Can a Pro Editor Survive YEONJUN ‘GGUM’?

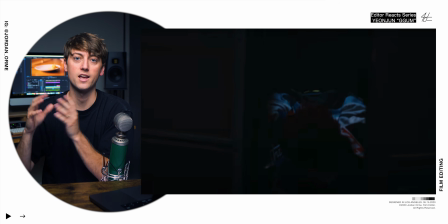747s
So if you're transitioning from chorus to verse or verse to bridge, any kind of fast cuts transitions are very appropriate there.
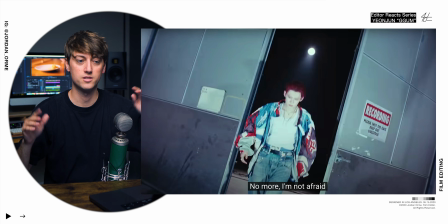753s
Now we have Dutch angles on all of these shots, and we get some really strong lines with the door opening. And so because there are Dutch angles flashed on top of each other, they kind of create an X. Our brain's just seeing a ton of really strong leading lines and contrast right in the middle of the screen. So when you just watch it, it kind of gets this like weird X overlay, which is nice.
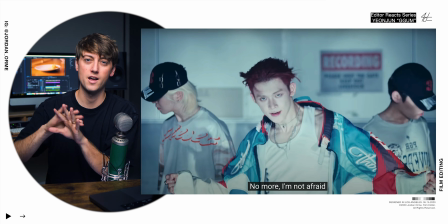775s
If it all looked the same, there wouldn't be any contrast and the flashes wouldn't have any effect. But because the angle of the camera is different, we can separate all the images in our brains. All right, I'm really sweaty. Hold on, I need to like cool off or something. Get some air in here. I'm not the only one who is damp.
Not afraid.
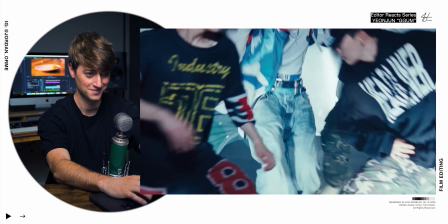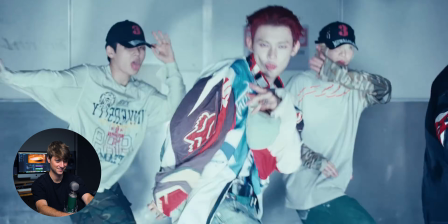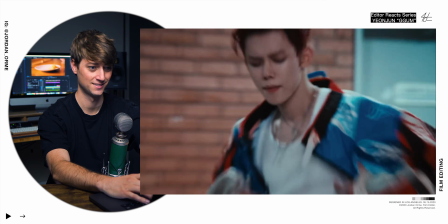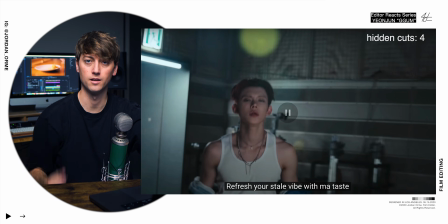814s
Hidden cut right there.
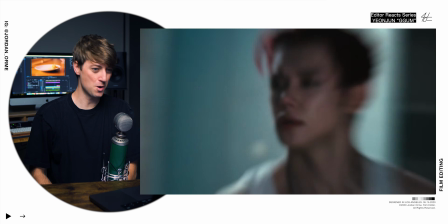819s
Boom.
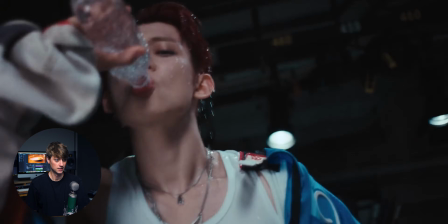823s Go hit that YEONJUN GGUM.
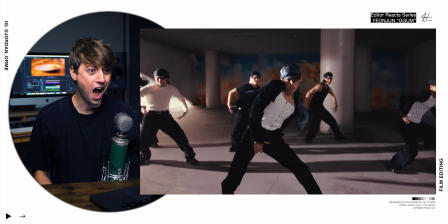That is maybe one of the best dance sequences I've seen this year. That was crazy.
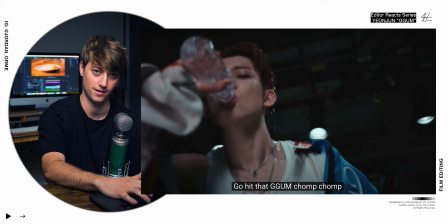839s
Before we get to that absolute madness, let's look at this cut on the downbeat of the chorus.
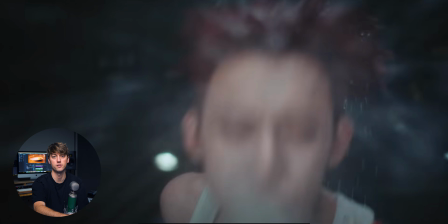846s
So if we frame by frame the cut of this chorus, he sprays us with water. We are now soaked, and the camera starts to veer off to the right.
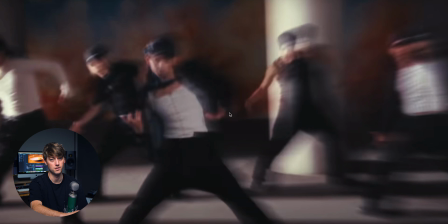854s
Now we get a ton of blur right here. This is not what it would look like in camera if the camera was just shaking.
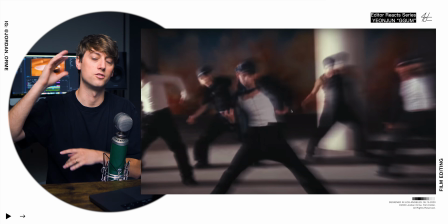859s
The editor actually took the time to maybe duplicate the shot, add some motion blur in post,
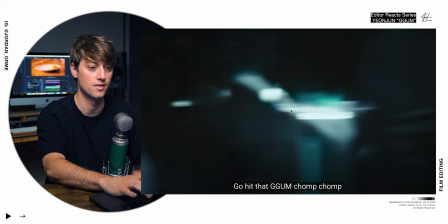864s
and it really just helps blend the two shots together because we're cutting on the blur.
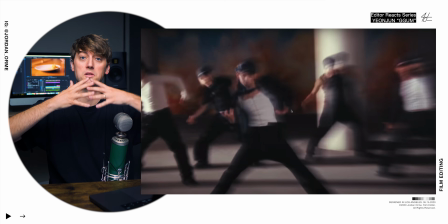869s
So you can either just find two shots that are blurry and put them together, or you can create it in post like this.
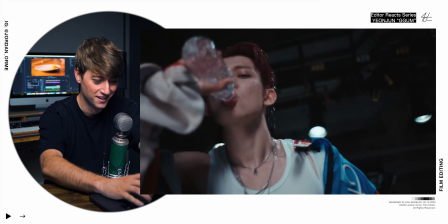875s Hit that
That is so crazy. That move is so crazy. The speed ramp though.
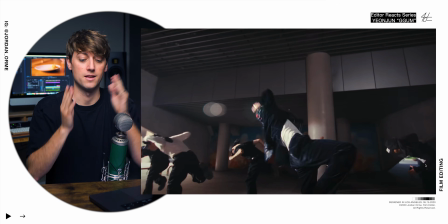885s
The smoothest way to go in and out of slow-mo is to actually use speed ramps and start the shot fast, go to slow-mo, and then end the shot fast.
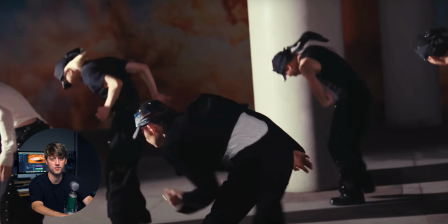892s
So you can see that here on this gum shot.
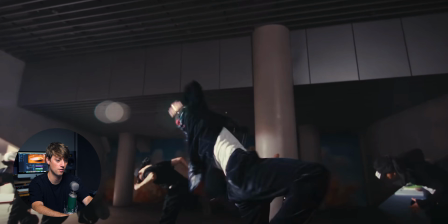893s
We speed ramp in, now it's slow motion, and then we speed ramp out, and the spinning leads to this insane move, bro. How did he get down and up so fast? How did he do that? Franklin, how did he do that?
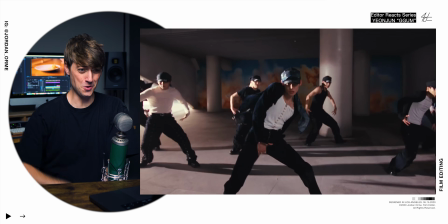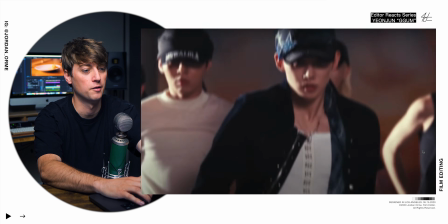916s
Right there, hidden cut. The editor forced a zoom camera right here. If you look at this, you see how it's not just a smooth motion blur.
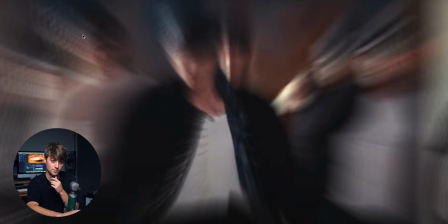925s
You see how there's just a bunch of repeated dudes over on the left. If you ever see that, it's one of two things. Either they made it in post, it's fake motion blur, or they had LED flickery lights on set and they're actually flashing, and so it'll create that kind of motion blur.
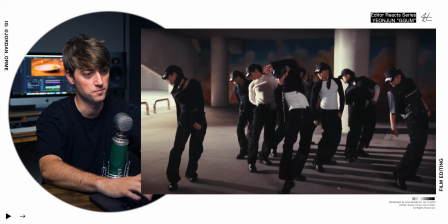938s
But I'm pretty sure the editor faked a zoom because the zoom matches perfectly on this snare.
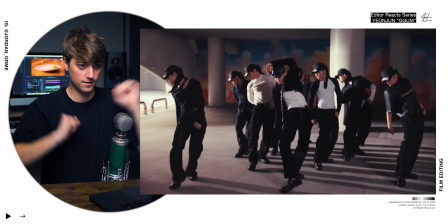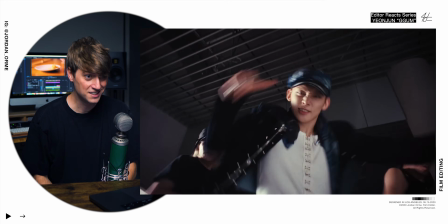Dude. Oh my gosh. I love flashing.
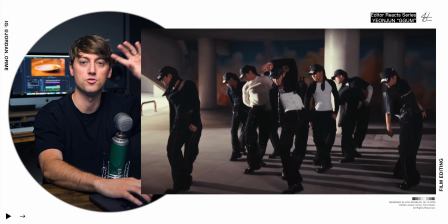960s
You may be wondering, how on earth did they do all those crazy flashing cuts? Like, the editor must be insane.
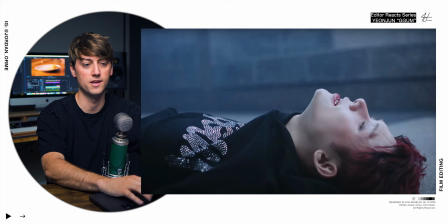965s
How did they make it happen? This is their logic, all right? It's very simple. A lot of the work is done for them because there's a ton of flashing strobing lights on set.
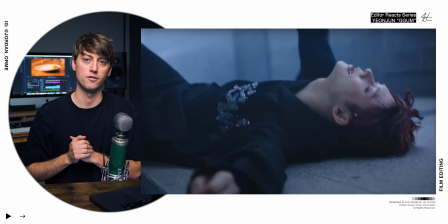973s
So the chaos is already created for them. They don't really have to work too hard.
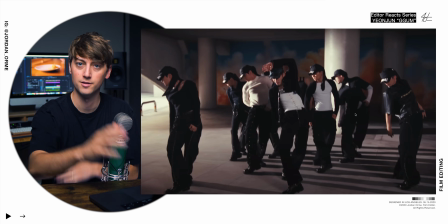977s
So the editor just found similar shots, put them together, and just let it play out. It's almost like playing a matching game. Now, the thing that is really genius, which is a lot harder than just matching shots together,
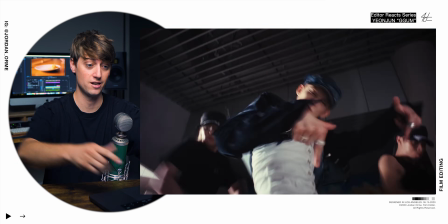990s
is actually when he throws the sweatshirt down at the end, we cut back to the dance where his finger is down,
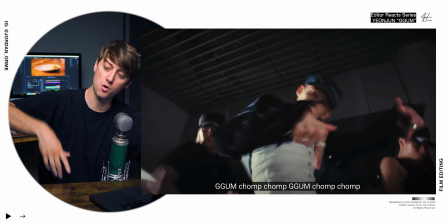997s
as if he just threw something down. So it creates a match cut where he's throwing, and then we cut to his finger being down, and then coming back up.
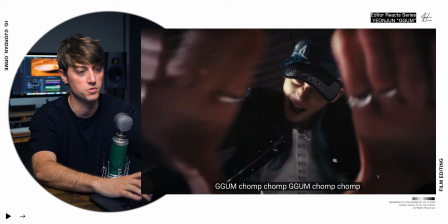1005s
Genius. And then of course we do a nice match cut. I think it would have been cool if they did like the same thing that they did in the intro in this shot where they replace the ceiling and kind of do some flashing. That would have been a nice callback, but they didn't do that.
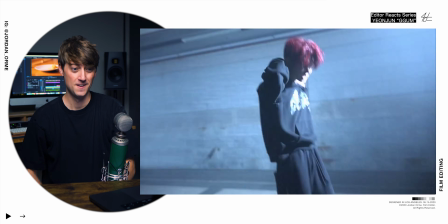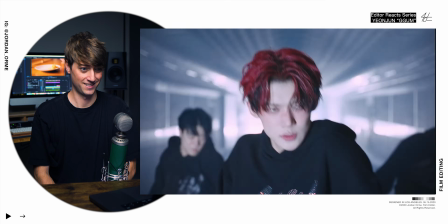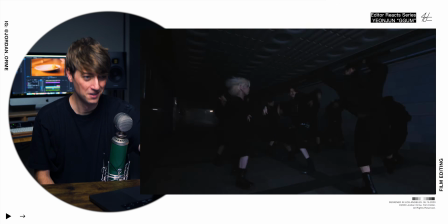This video is so good.
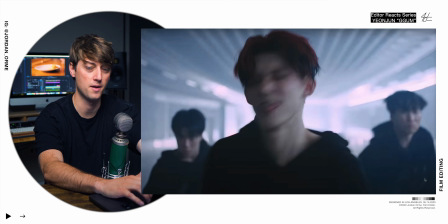1038s
This right here is a great time to motivate whip pans because his head is whipping around because he's doing a spin.
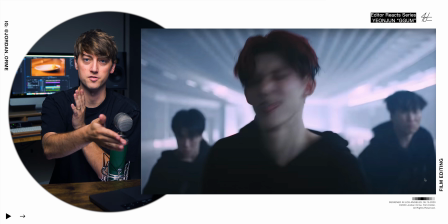1045s
So that motivates us to start. I mean, it creates motion blur first of all, but then it also motivates a whip pan because his head is turning.
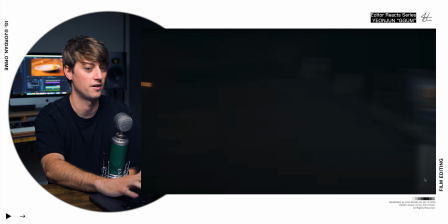1052s
So we use a tiny bit of random footage right here. And then we have what's called the classic push effect in Premiere. Now, usually it just pushes images off in a really boring fashion. It's horrible. It's a horrible effect, but if you add motion blur, it looks less bad. But they did that right here. So this whip pan didn't exist.
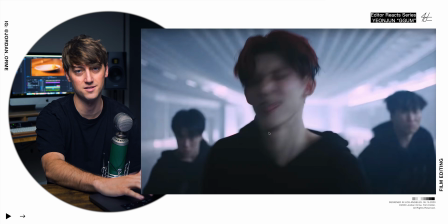1071s
This is a fake whip pan created in post. And it doesn't look the best, but it works. It's fast enough that it works.
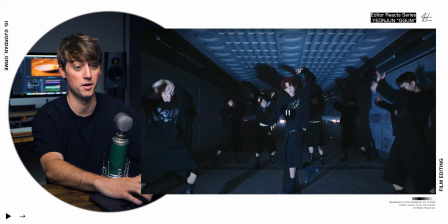1076s
Then we cut close, and this is a real whip pan. You can tell because the motion blur is diagonal.
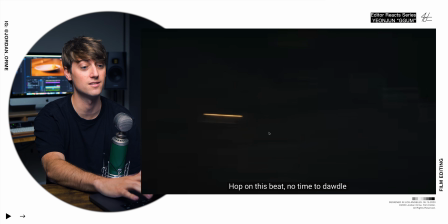1081s
It looks great. And then we cut again to this. Well, maybe it's not. Maybe this is actually the shot.
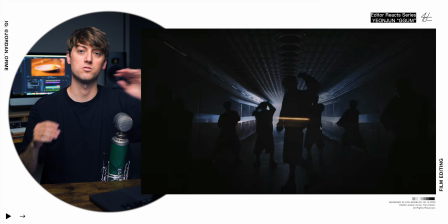1086s
But they put it on like a screen or light and blend mode, so the light goes through and all the dark parts of the image become transparent.
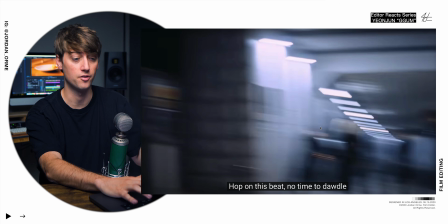1092s
It creates another flashing effect to go with the flashing that's on set in the tunnel. And one thing that I noticed on this shot, it's really funky.
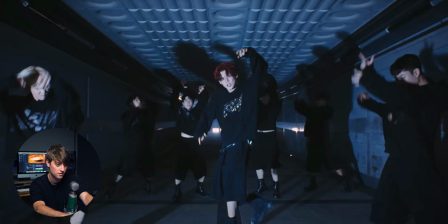1099s
Let me play this in slow-mo. Watch this. It's like a little glitch in the middle.
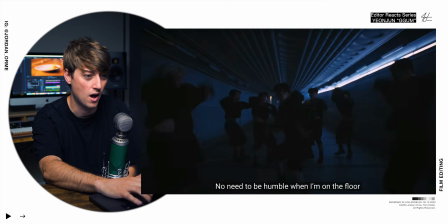1104s
They repeated part of the shot. I don't know why. It creates this like kind of glitching effect.
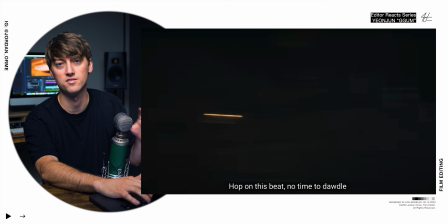1109s
It matches the earlier parts of the song, especially in the radio scene. I love the close-up on the ta-ka-ba-da-da-ba-da-da-da-da. It's beautiful.
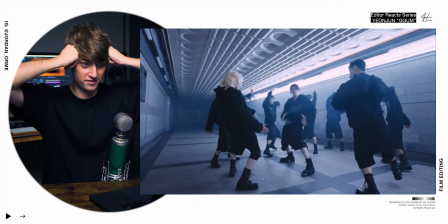1120s
I could talk about this music video forever. Ooh.
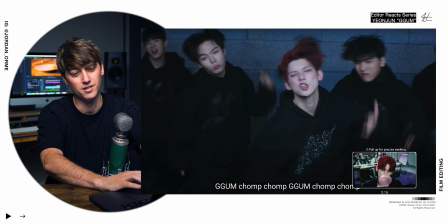1130s
Now, I think this is really weird, this wipe transition.
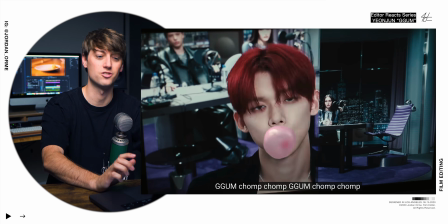1134s
I think it might be because they use cheesy transitions on like radio shows like this, so maybe they're doing that.
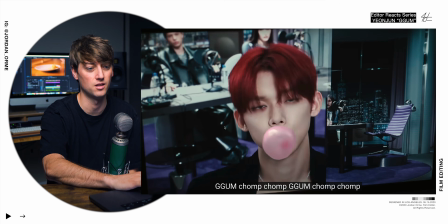1139s
Also, it's really weird to cut to this close-up after seeing all the crazy tunnel stuff. You kind of forgot about the radio scene. You don't remember what's going on.
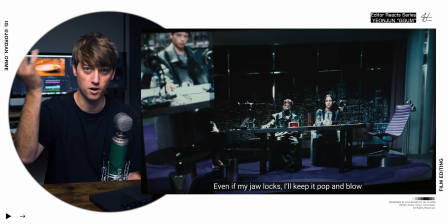1147s
So it's kind of nice to show this establishing shot first so our audience can remember, oh yeah, the radio scene, and then show this shot.
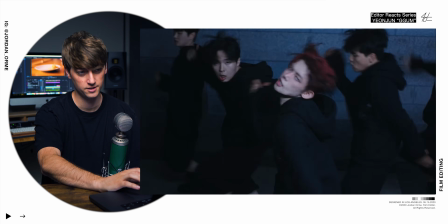1154s
That makes the most sense. So maybe it was a story thing, maybe it was a stylistic thing.
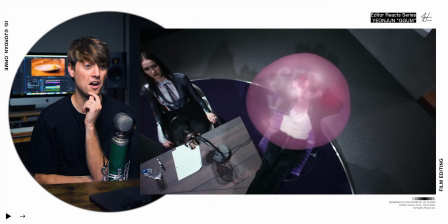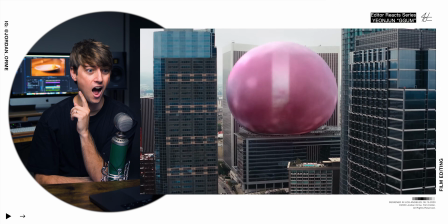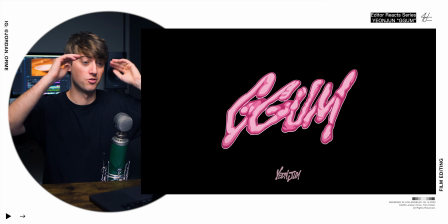1174s
Ooh! I wish that explosion sound effect was a little more present it's like very back in the mix. If you want to learn to become a pro editor, check out my website below. God bless you guys. Peace.